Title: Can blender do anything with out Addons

Hey guys, and welcome to Top Channel 101, and today we're going to be looking at what Blender can do without using any add-ons.
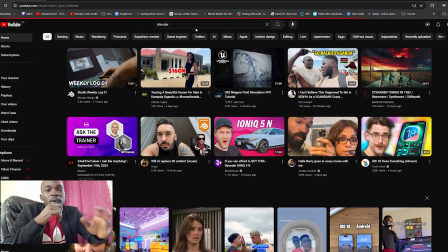0:05 If you search anything about Blender, you're going to see a lot of add-ons,
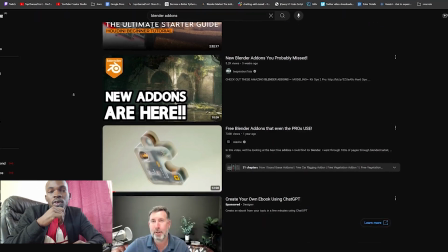0:09 and I'm guilty of that because I make a lot of videos showing what add-ons can do, how they can make Blender more powerful and more useful.
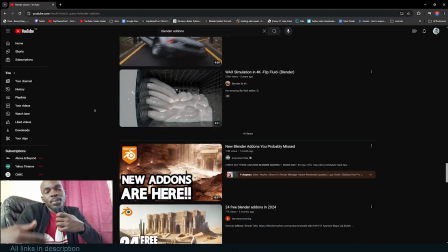0:16 As a beginner, you might think that Blender can't do anything without add-ons.
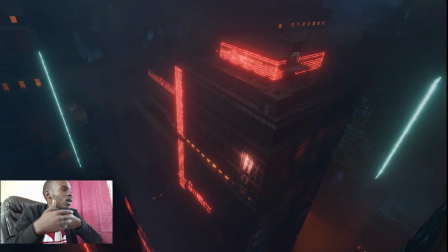0:19 So in this video, we're just going to create a simple city like what I'm showing right now without any use of add-ons or any external plugins,
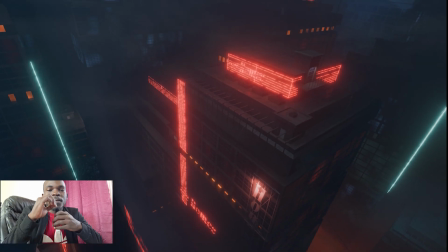0:28 extensions, all that. Just the default Blender download. Before I forget, you can download this project for free. I'm going to be leaving links in the description. So let's jump right in.
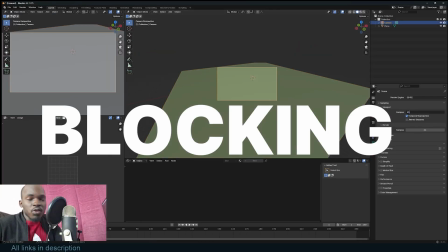0:40 So for a project like this, where you know what the end result is going to look like, so I know that the camera is going to be overlooking the city, moving ahead like a drone shot,
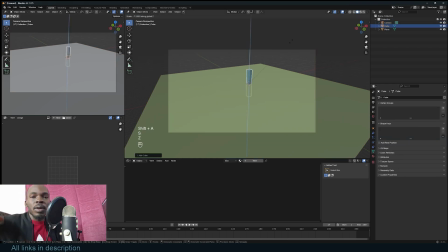0:48 it's good to set up the camera first and maybe even set up the animation first, the drone movement a bit, so that you know what is going to be visible within your camera.
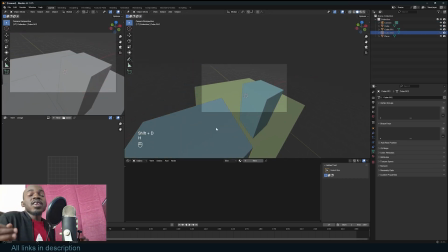0:57 That way you can focus on that area only, and that's what I'm doing here. I'm also setting up some cubes to act as placeholders for my final buildings.
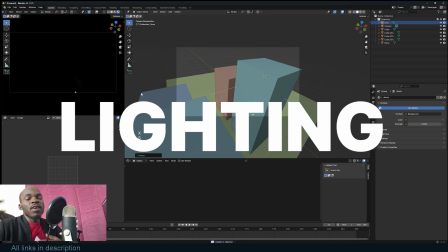1:06 I also know that this is going to be a nighttime scene, so I'm turning down the strength of the environment to zero so that I don't have any of that ambient lighting coming in.
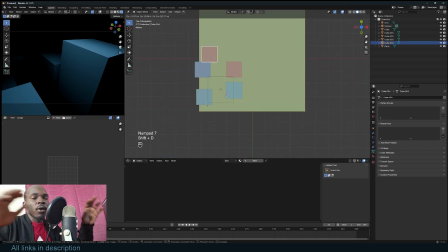1:15 So I'm just using an area light, a very large area light, to act as the sky, and I'm giving it a bluish tint to the color so that it gives us that moonlight in the sky. Volumetrics do wonders for these types of scenes. They make them look better, and they're also good at hiding areas that are missing detail.
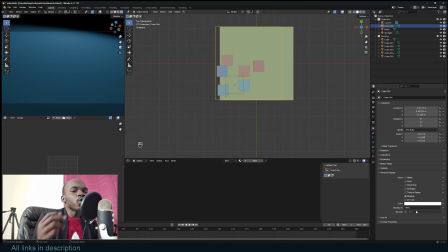1:32 So here we're going to use two types of volumetrics.
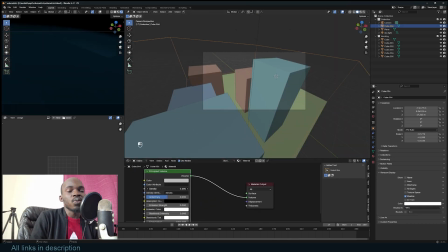1:35 One is just going to be ambient volumetrics, which is just basically throwing in a principal volume so that areas that are far from the camera have dense fog,
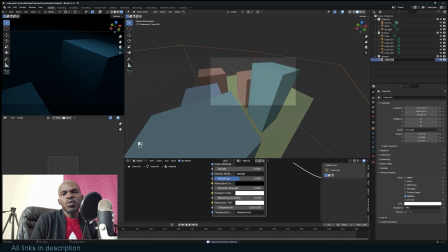1:44 and then areas that are close to the camera are clear and easy to see, and that way we don't have to add street details like cars, lamps. It's good to hide detail that way, and it also looks good in camera.
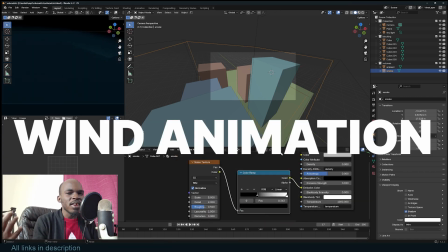1:55 Then the next volumetric we're going to use is for wind. We want to add in some bit of wind in the render because I think it looks really good as well,
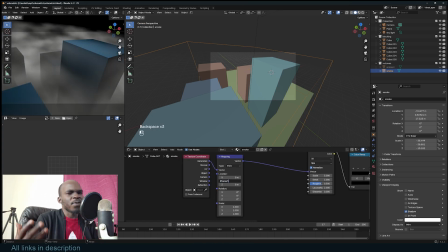2:04 and cities like this also always have wind going in their scene.
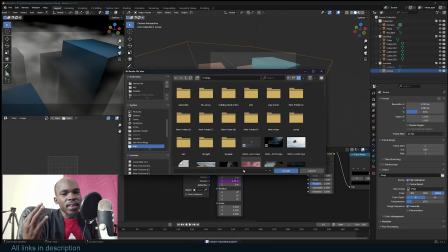2:09 So volumetrics can be used for three major things. One is to hide missing detail.
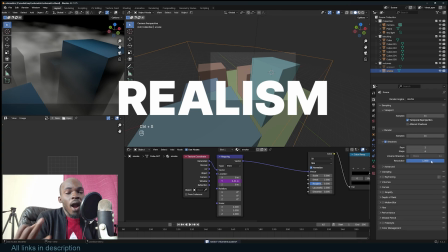2:14 The second thing is to add realism, because fog, dust,
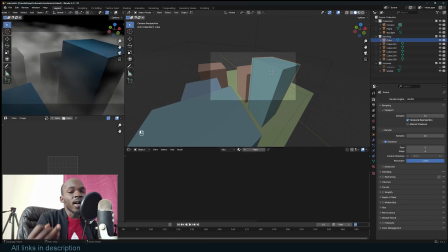2:18 wind are all things you expect in a city, and volumetrics are a way to show that.
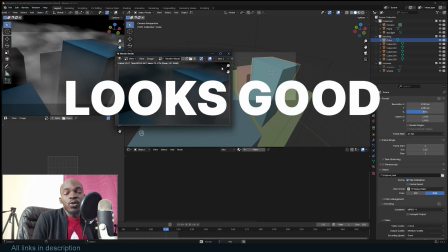2:23 And then three is just looks. For the looks, volumetrics look beautiful, so that's why we're going to be using them here.
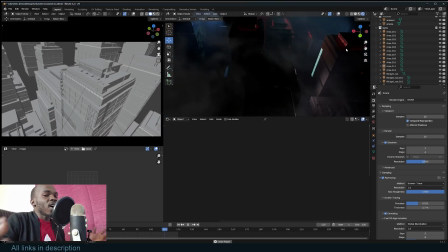2:30 So as you can see, wind is quite easy to show using volumetrics. You just add a noise into the density or emission if you want to use emission.
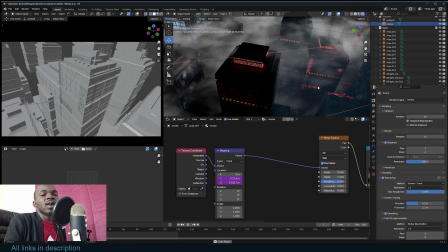2:37 Use a color ramp to add in some contrast, and then you can animate the coordinates, the X or Y coordinates of the noise using drivers.
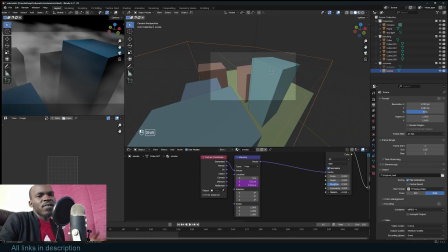2:46 Just type in hash frame, divide by 50 or 100, depending on the speed you want.
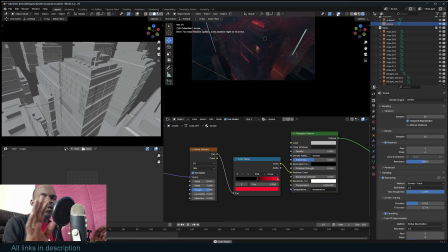2:51 I also usually like to animate the Z component of the noise so that it kind of animates within to make the noise more interesting.
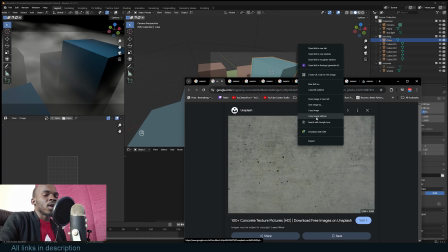2:59 You can always play around with these settings and see what works for your scene.
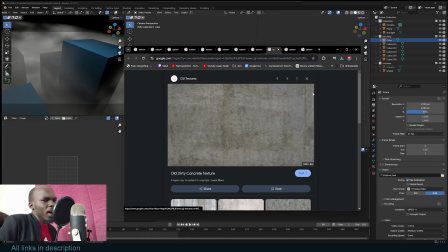3:04 So from here, it's basically texturing, adding some lighting, and adding some details to our models.
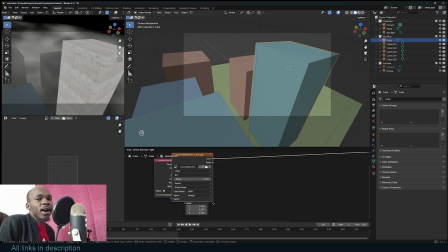3:10 You're going to see me progress through that in the time lapse. So let's just jump right into that.